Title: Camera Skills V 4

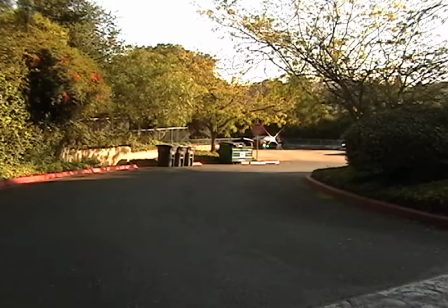10s
The extreme wide shot is often used as an establishing shot, the first shot of a new scene designed to show the audience where the action is taking place.
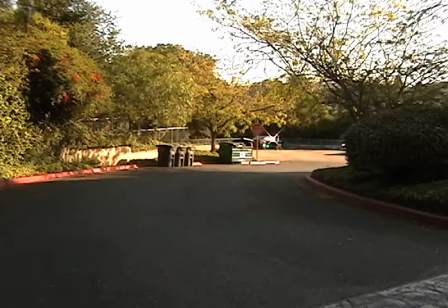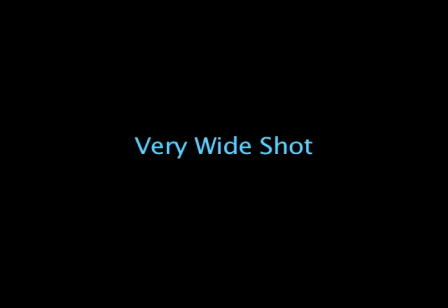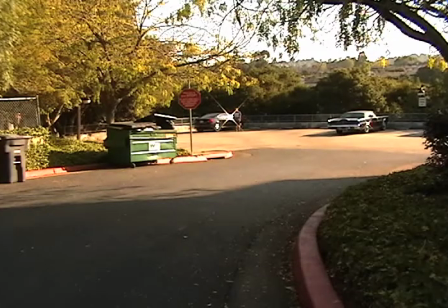45s
A very wide shot is much closer to the subject than an extreme wide shot. The subject is visible here but is still far away. The emphasis is very much on placing them in their environment.
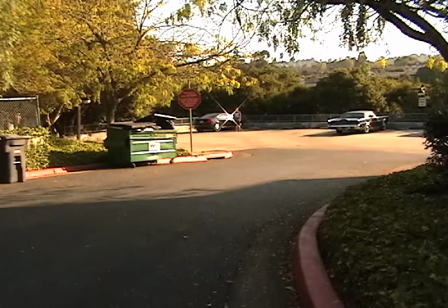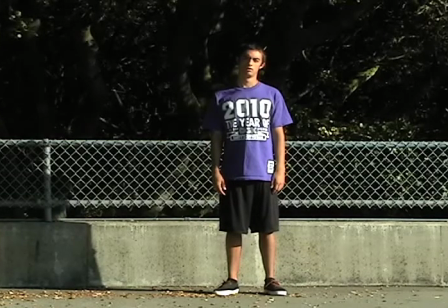80s
The wide shot works as an establishing shot, in which the audience is shown the whole setting so they can orient themselves.
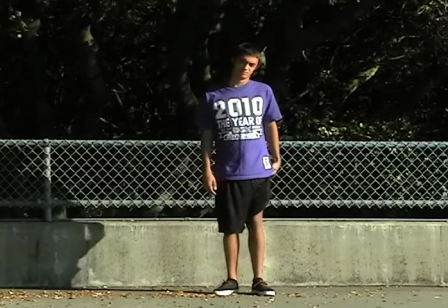87s
In the wide shot, the subject takes up the full frame.
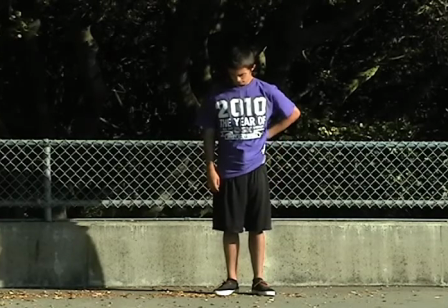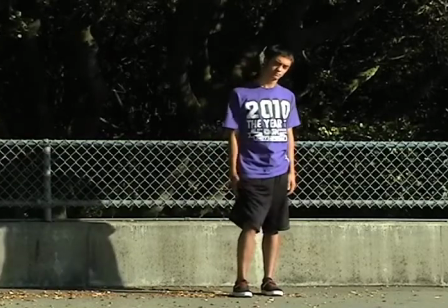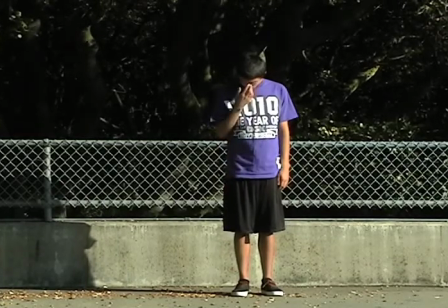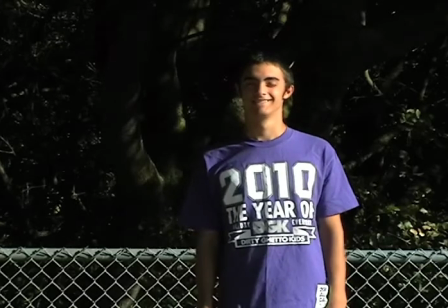114s
The mid-shot shows some part of the subject in more detail while still showing enough for the audience to feel as if they are looking at the whole subject.
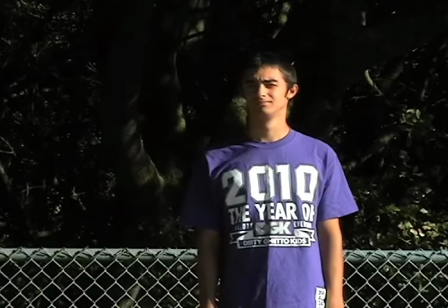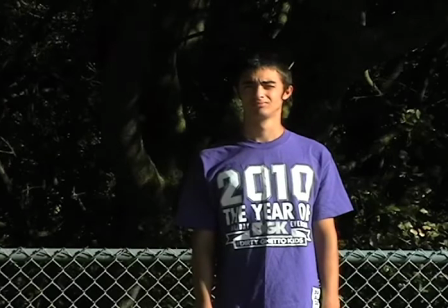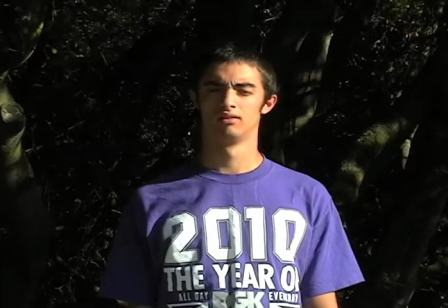148s
The medium close-up is halfway between a mid-shot and a close-up shot. This shot shows the face more clearly without getting uncomfortably close.
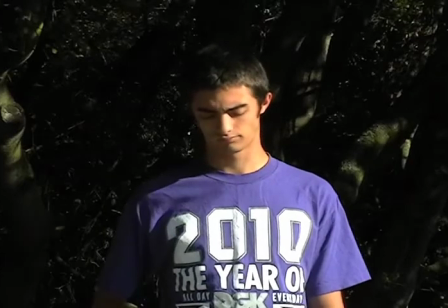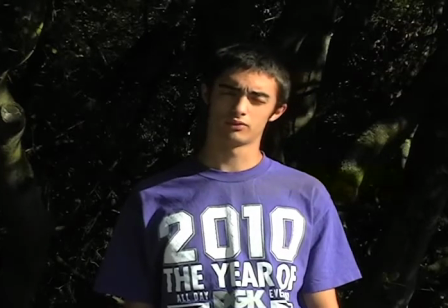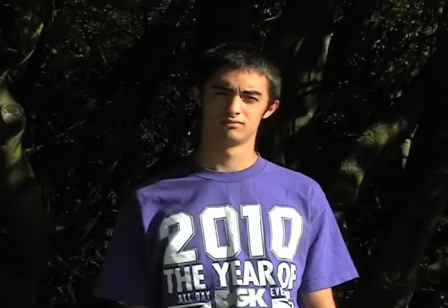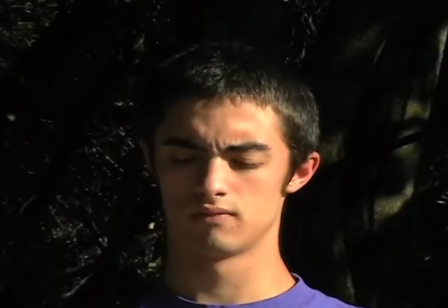182s
In the close-up shot, a certain feature or part of the subject takes up most of the frame. A close-up of a person usually means a close-up of their face.
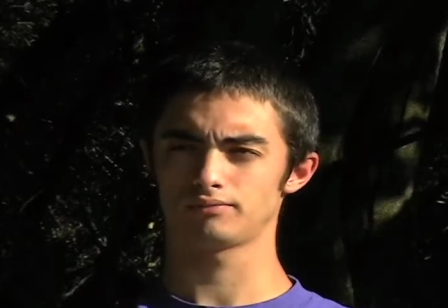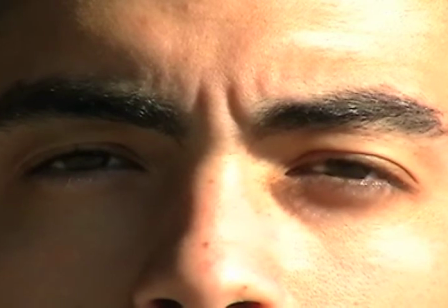217s
The extreme close-up shot gets right in and shows extreme detail.
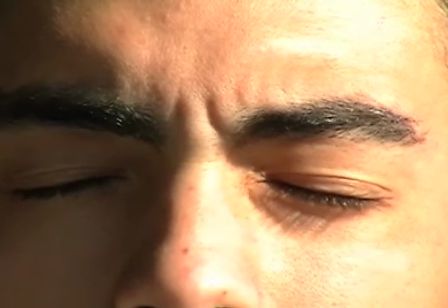221s
It is too close to show general reactions or emotions, except in very dramatic scenes.
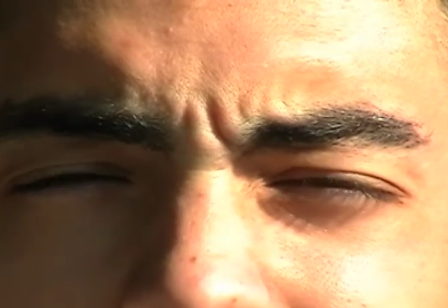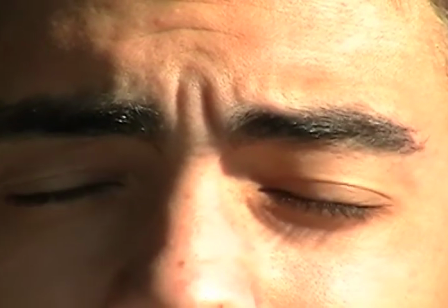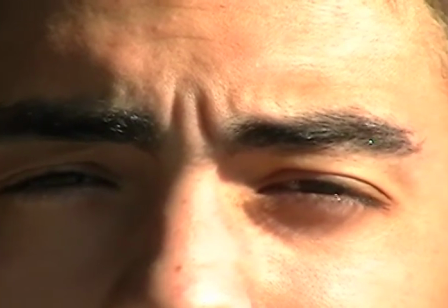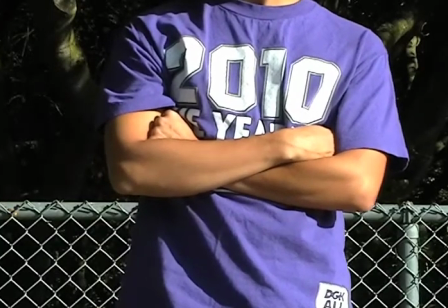252s
Like a cutaway, the cut-in shot specifically refers to showing some part of the subject in detail.